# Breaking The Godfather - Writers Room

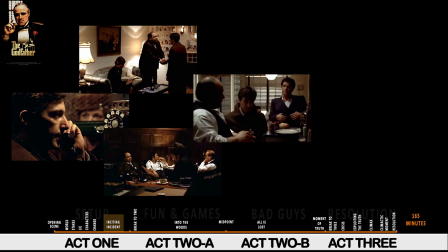(8:29)
When Michael later goes to meet Kay, we learn he is safe because the other Mafia families consider him a civilian.
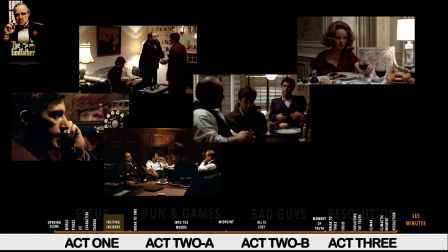(8:35)
From outside, Michael begins transitioning towards the story at 58 minutes when he leaves Kay, telling her he doesn't know when he'll see her again.
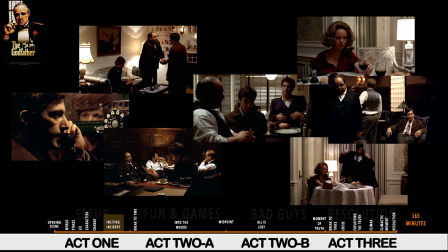(8:44)
Leaving Kay is Michael symbolically distancing himself from American life and aligning with his Sicilian family. It is Michael accepting the new world created by the change. The hospital scene is the crisis of Act 1.
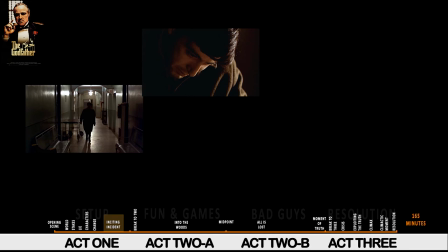(8:56)
At 63 minutes Michael willingly dedicates himself to his father's protection. This is the inciting incident. He could call Sonny and wait for the family but he doesn't.
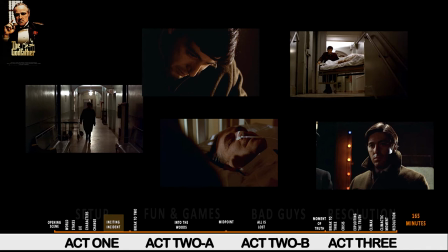(9:07)
He hides his father and goes outside to protect him. We have no idea where his commitment will take him but we are all now invested in the story.
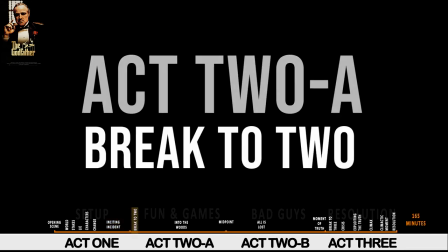(9:17)
Act 2A. Break to 2. If Act 1 ends at the hospital crisis,
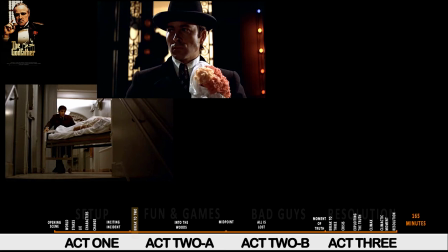(9:22)
the climax and resolution to Act 1 play at the start of Act 2, often termed the brake tattoo. Michael literally walks out of Act 1 through the hospital door into Act 2 at 64 minutes. We have seen Michael's ability to clear thinking under pressure and now we will see his bravery.
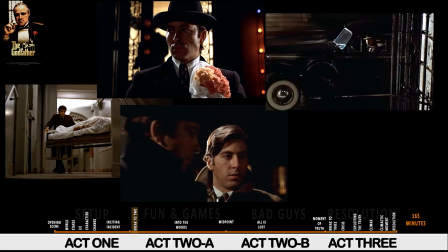(9:40)
The climactic moment of the scene is the assassins pulling up in the car and Michael reaching for an imaginary gun.
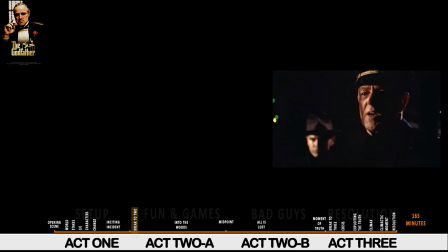(9:46)
The resolution of Act 1's climax is Michael's standoff with Captain McCluskey. The story reiterates Michael's composure under pressure as he demands protection for his father and buys time for his family to arrive.
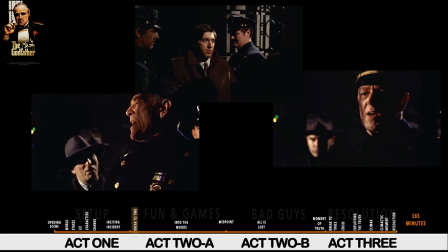(9:59)
We are reminded by a police officer Michael is a decorated war hero, a good guy. The Act 1 resolution also shows us the new path forward, with Captain McCluskey and Sellozo now in direct opposition to Michael and the family.
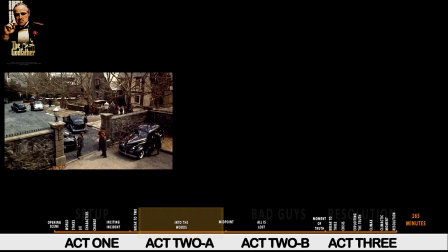(10:13)
Fun and Games The fun and games are short, largely due to the 64 minute runtime of Act 1.
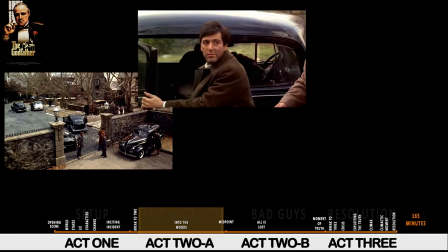(10:20)
Michael is now active in the story, as a consequence the Corleone family's enemies now include a police captain.
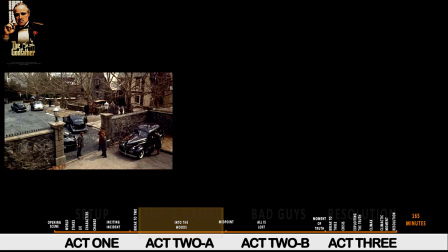(10:27)
At 67 minutes we see the Corleone family preparing for war, we see the family home now portrayed as a medieval fortress,
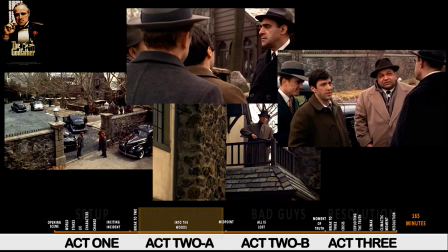(10:34)
and if we didn't realise this, Clemenza states this as they re-enter the house.
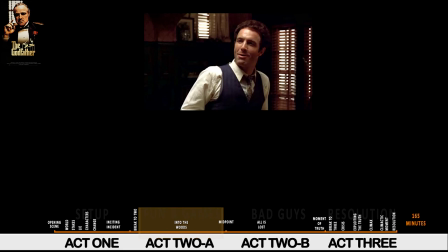(10:38)
Without the considered influence of Vito there is conflict about what to do next. to declare war or make peace, to invest in the drugs industry.
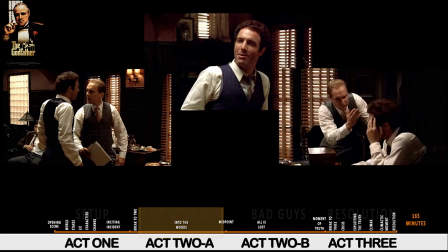(10:47)
Sonny and Tom want different things. The essential conflict is between business and personal desire, revenge.
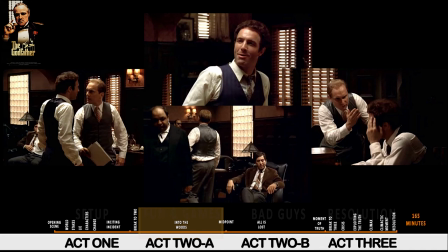(10:54)
Michael sits in the middle, still unthoughtful like his father in this office, in the opening scene. Michael's desire as always is to protect their father. As Michael details his plan to kill both Captain McCluskey and Sellozo, he is stepping into the woods.
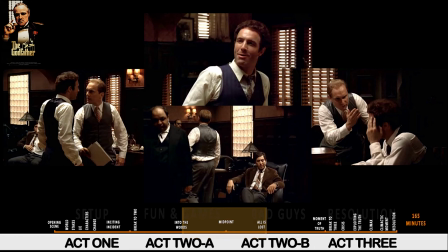(11:10)
This is the 2A turning point, The family perception of Michael as an outsider is reinforced by the laughter his plan causes.
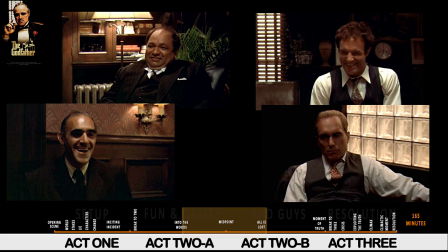(11:18)
His ability once more to clear thinking and strategy convinces them. As Michael says, it'll make a hell of a story.
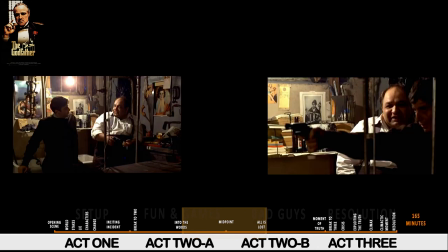(11:25)
And it sure does. Michael's preparation for the execution of Sellozo closes the fun and games.
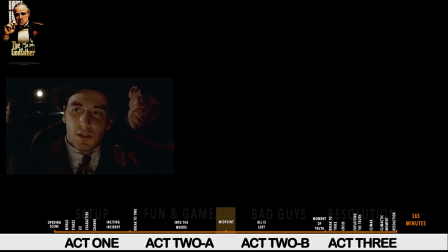(11:32)
Midpoint The midpoint sequence starts as Michael climbs into Sellozo's car at 78 minutes.
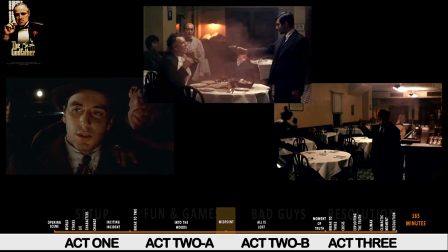(11:38)
It ends when he walks out of the restaurant having executed Sellozo and Captain McCluskey at 85 minutes. The scene is the crisis of Michael's character, the point of no return, the moment he takes control of his future. Michael's desire to protect his father has led him to this point. His commitment has consequences.
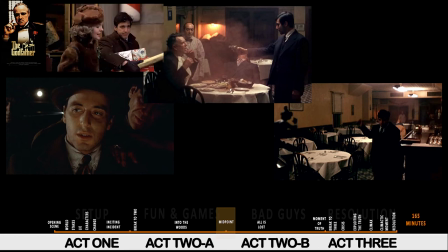(11:58)
He will never be the senator or business leader his father always hoped he would be.
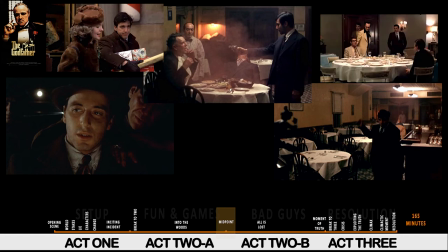(12:02)
As Michael's arc is negative, he will now increasingly embrace the lie through 2B.
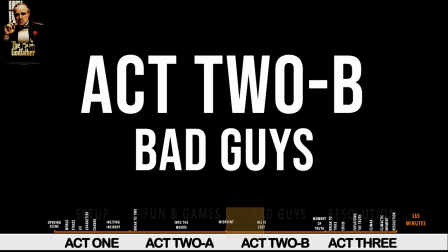(12:09)
Act 2B Bad Guys Immediately after the midpoint,
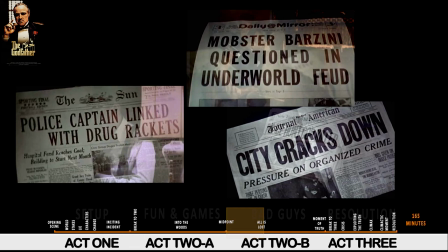(12:14)
the bad guys close in at 86 minutes and the war between the Corleone's and the other mafia families gets underway.
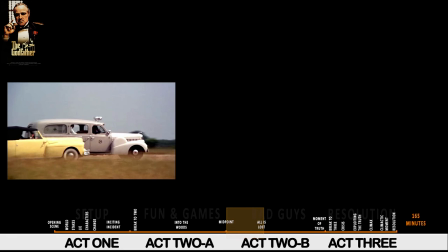(12:20)
Vito's return home at 88 minutes is symbolic for what he represents in the story, the unification of the family.
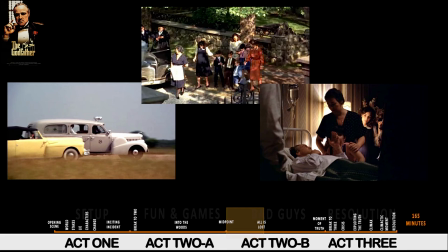(12:27)
Through all the scenes of Sonny and Michael, the family have been absent.
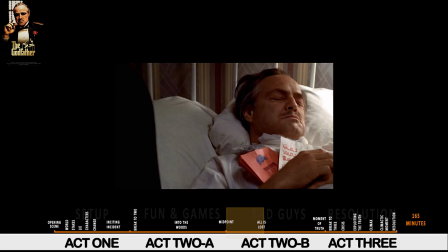(12:31)
We get another key beat at 90 minutes when Vito learns Michael killed Sollozo.
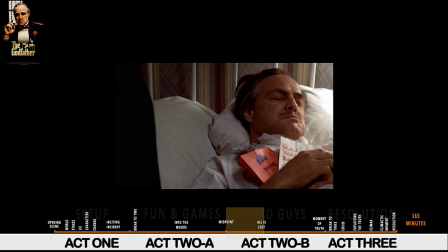(12:37)
The news breaks Vito's heart for the loss of his son's future. A loss his son willingly accepted to protect his father.
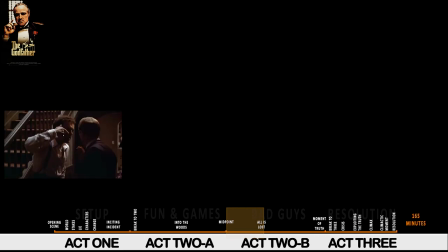(12:44)
The sequence at 91 minutes shows the state of the Corleone family under Sonny's leadership. Sonny is trying to kill all his enemies one at a time. Revenge is personal. Tom's opposition to Sonny continues the dramatic tension between the needs of the business and revenge.
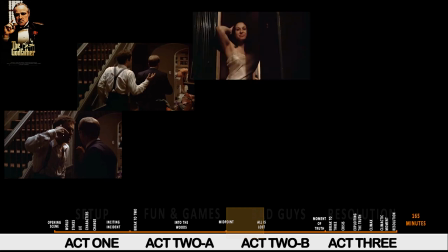(13:00)
At 101 minutes, Sonny departs from an afternoon with his mistress,
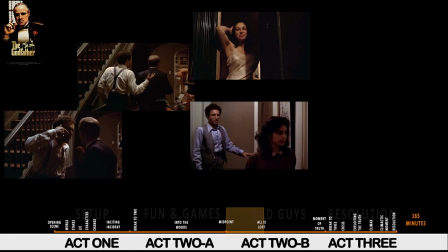(13:05)
discovers his sister is badly beaten by her husband, and viciously beats her husband in public.
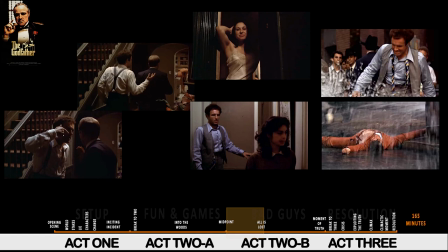(13:11)
Sonny's scenes define his brash character. We like him as the big brother with heart, but he is not a leader, a don. If we hadn't figured that out, these scenes are designed to show us. Having the audience work Sonny out helps audience engagement with his character.
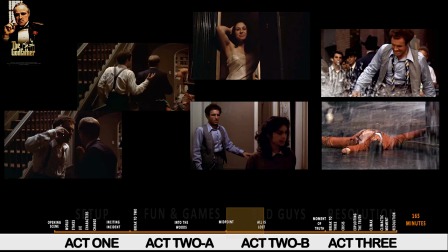(13:28)
His actions feel real for who he is and that's important because his death at the All is Lost will facilitate Michael's ascension to Don. If we didn't engage with Sonny he'd feel like the plot device he ultimately is.
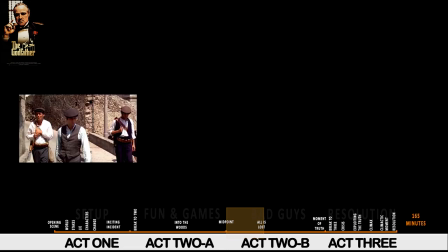(13:40)
The scenes in Sicily show Michael coming into his own.
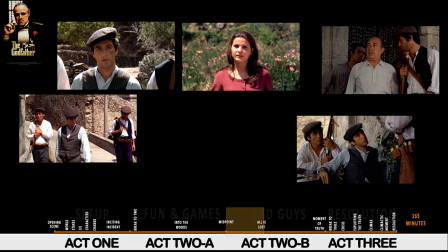(13:43)
His negotiation with Apollonia's father at 98 minutes exactly mirror Vito's later negotiations with the Mafia families.
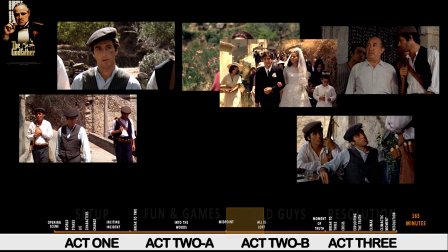(13:51)
In Sicily there is still compassion in Michael. The culmination of the Sicilian sequence is his marriage to Apollonia. It shows Michael as a caring and compassionate husband to a wife at a most vulnerable.
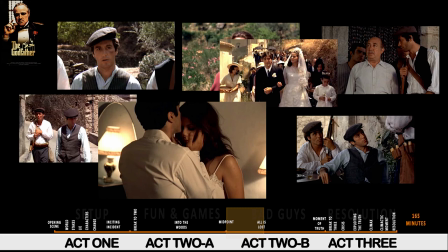(14:04)
If Michael's murder of Sellozo defined Michael's future, his time with Apollonia has so far seen him grow to a man with the potential to lead as his father has. Of course this is drama and we're only halfway through 2B. All is lost.
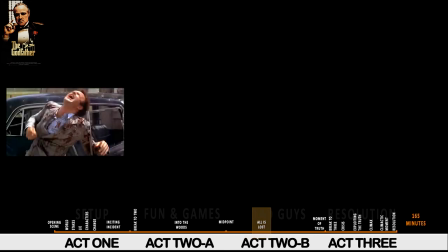(14:20)
Sonny's death at 112 minutes is the first true consequence of the Mafia war. It is the combination of Sonny's story arc to facilitate Michael as the head of the Corleone family.
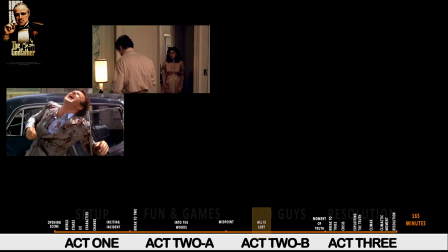(14:31)
We have been shown Connie is a little precious, the kind of woman married to the wrong man who might get black eyes, who might then call her big brother for help.
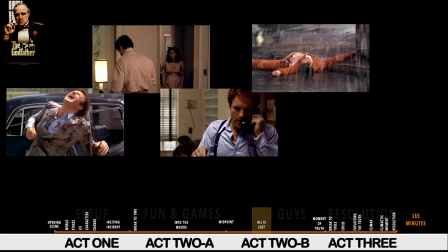(14:41)
Mix in the bruised ego of Carlo, Connie's husband, to a storyline of warring Mafia families,
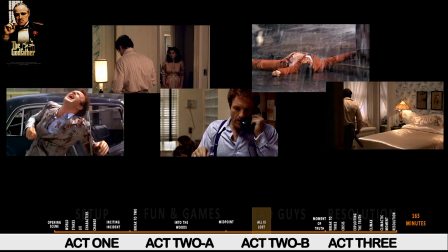(14:47)
Carlo deliberately beats Connie to draw Sonny's wrath so he can be isolated and murdered. It's a great storyline because it relies on playing the audience's perception of the characters learned throughout the story.
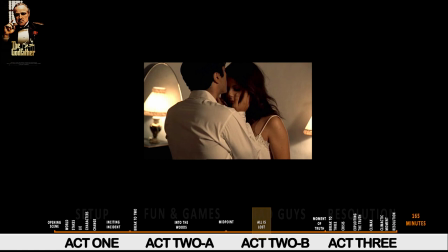(14:59)
If the Michael we have seen fall in love with Apollonia were to head the family it could be a like for like succession from Vitae.
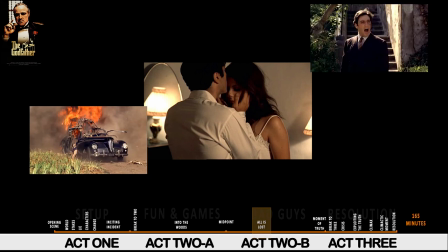(15:07)
With Apollonia's death already is lost for Michael too. Cicely and Apollonia have been symbolic of Michael's journey through a compassionate world view.
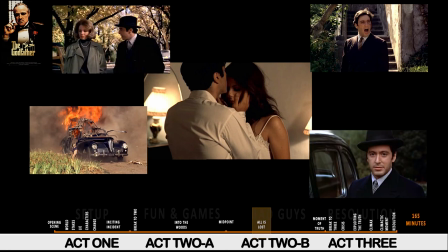(15:16)
This world has now been destroyed. In his following scenes convincing Kay to be his wife, we see a man embrace America without heart or compassion.
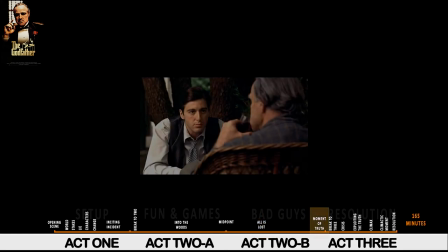(15:25)
Moment of truth. The final scene of 2B sets out all the pieces ahead of Act 3.
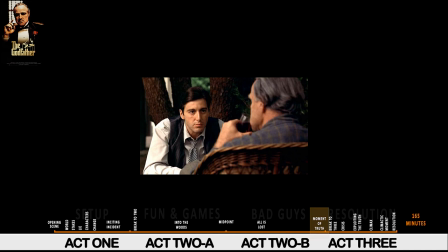(15:31)
Everything Michael has done and will do is for the love of his father. Their scene together at 140 minutes is Michael's statement of character the moment we pause to remind ourselves who these characters are ahead of the tumultuous Act 3.
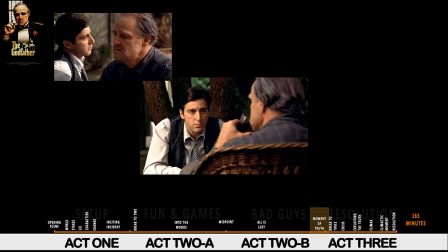(15:44)
Vito is still heartbroken Michael has to lead the family business. They're seen together as the last time we see any humanity in Michael.
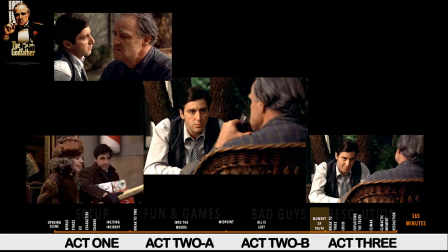(15:52)
His civilian truth of the beginning has now become the American crime lie. The hope, the story truth of a family succession holding to Sicilian values has been vanquished.
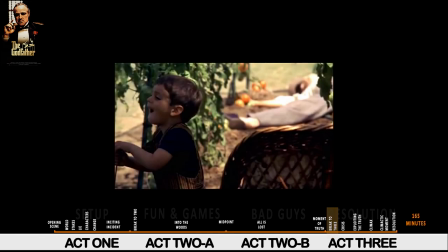(16:03)
Act 3 Break to 3 The resolution of Act 2 and the break into Act 3 is the death of Vito at 144 minutes. His death is symbolic for the man he was. Vito did everything for the family because he loved his family.
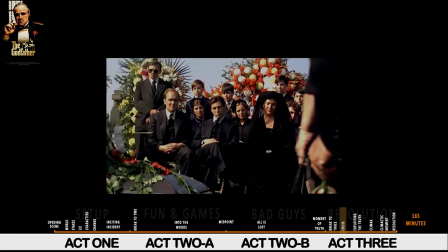(16:19)
Crisis The crisis of the story is Vito's funeral at 146 minutes,
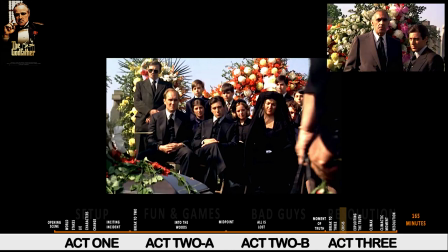(16:24)
where Michael learns Tessio, the long-standing Corleone capo, is setting him up to be assassinated.
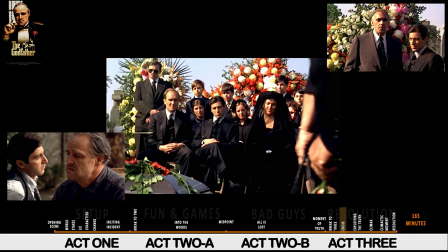(16:30)
Vito warned Michael it would happen and now Michael must face it alone. Without Vito as his mentor, Michael has no resource for compassion. There will be no Sicilian values for Michael. He will bring American corporate values to the fight.